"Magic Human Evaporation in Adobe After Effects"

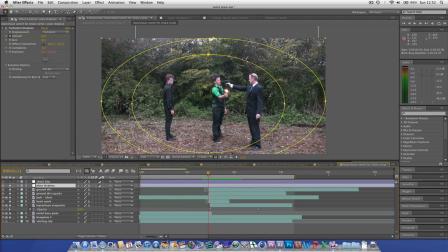(8:15)
It falls off really quickly, but that just means that like it's mainly around him. We can see that there's some extra displacement going on that just,
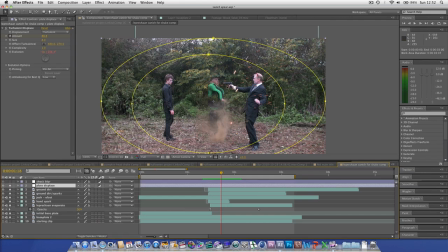(8:29)
it's all about adding these tiny little things that sell it, so it doesn't just look like you've slabbed on a leprechaun disappearing over the top. So adding a bit of displacement to affect the background so that you can see that we've got some practical effects.
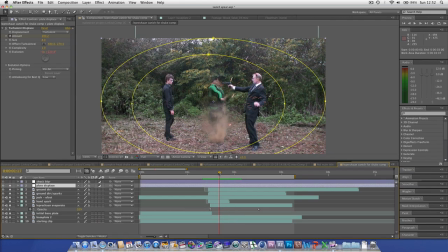(8:44)
Obviously we didn't have any practical effects, this was all digital, but stuff like smoke, which we can try and make look practical, and displacement of the original base plate so that it looks like it's being affected by his effect as well. And then there's the shock blur, and that just comes in as he clicks. You can see, bam, it blurs.
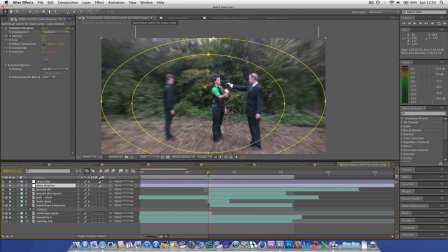(9:03)
That helps hide the transition as the devil fades to the initial, fades to the new base plate. Also, if you look at the
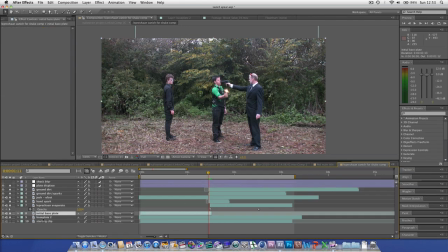(9:18)
if you look as the initial base plate fades into base plate 2 to disappear off the original leprechaun, you can see that these trees up over here, they completely move. That you can see due to the wind, they just, it just looks awkward.
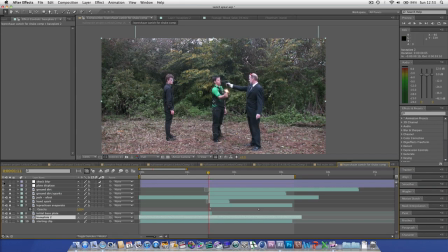(9:37)
So adding something like this shock blur, so as he clicks, bam, as he clicks, bam, and then you can see it really hides this like blurring.
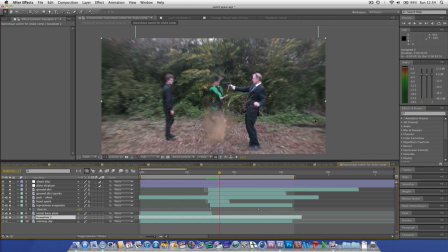(9:52)
It actually looks like the trees are potentially moving because of his effect, which is more what we want. So you can see that it's actually quite simple. You just, the hardest thing is getting the layering right, of making sure that the reactions are in time.
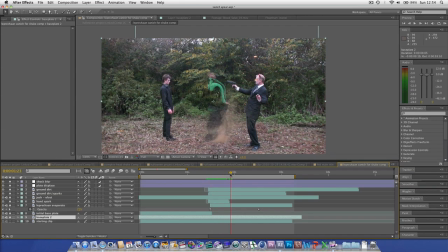(10:08)
You can see that as he clicks, bam, Josh takes a step back, Jack takes a step back, sorry, and the devil takes a step back. And then making him displace was quite simple.
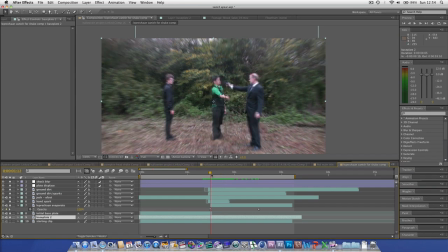(10:23)
This was a matter of isolating the separate characters so that we could line up their performances for the best effect. Obviously, if we hadn't of changed Josh's performance, Jack's performance, this guy for a later date,
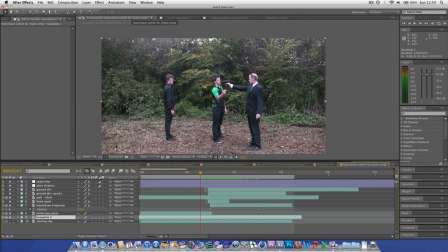(10:42)
but if we hadn't have swapped his initial performance out for a later take, sorry, then it would not have been the same effect. If we turn off that, you can see that as he disappears, that's almost in time, but you can see that he'd moved far too early and it just wasn't working.
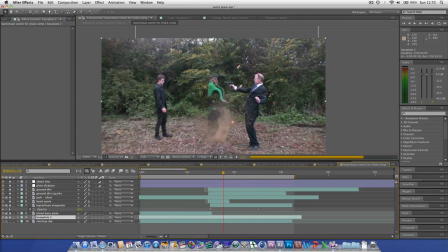(11:01)
So we took the performance from a different take and just put it over the top really easily. But it's little stuff like that. In fact, in The Social Network, they did lots of stuff like that. They conformed in After Effects by offsetting performance for the best reaction.
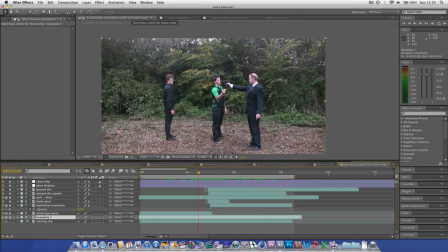(11:19)
And it wasn't even effect stuff, it was just ensuring that the performances are in tune. For instance, if someone starts talking too close to the other one, you just isolate them, offset them, and just try and fill it in with some paint and stuff like that. So I hope this was slightly helpful. Now you can kind of see what was going on to create this effect.
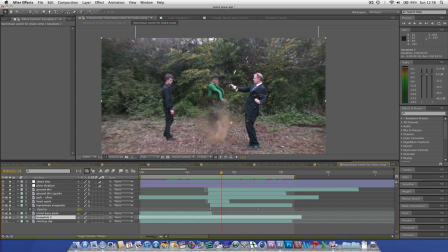(11:40)
Like I said, isolating the different elements and ensuring there's no harsh edges with the composited effects, like the dirt spraying up. You could have done it without the dirt, but I just wanted to see some kind of like reaction. Otherwise, it will just, you see, without the dirt,
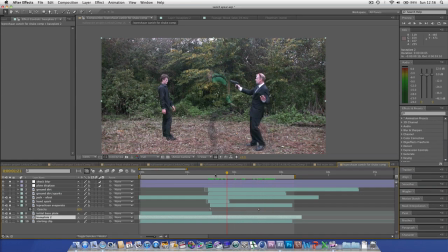(11:57)
it just looks like someone disappearing slabbed over the top of some initial footage. Whereas with the dirt, it looks like he's disappearing and it's actually having an effect on the environment around him,
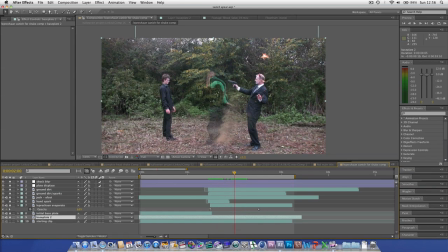(12:12)
making it feel much more real when you watch it subtly. So I hope this was helpful. I'll be back soon with some more visual effects breakdowns and also some new original tutorials you can expect in the next week or two.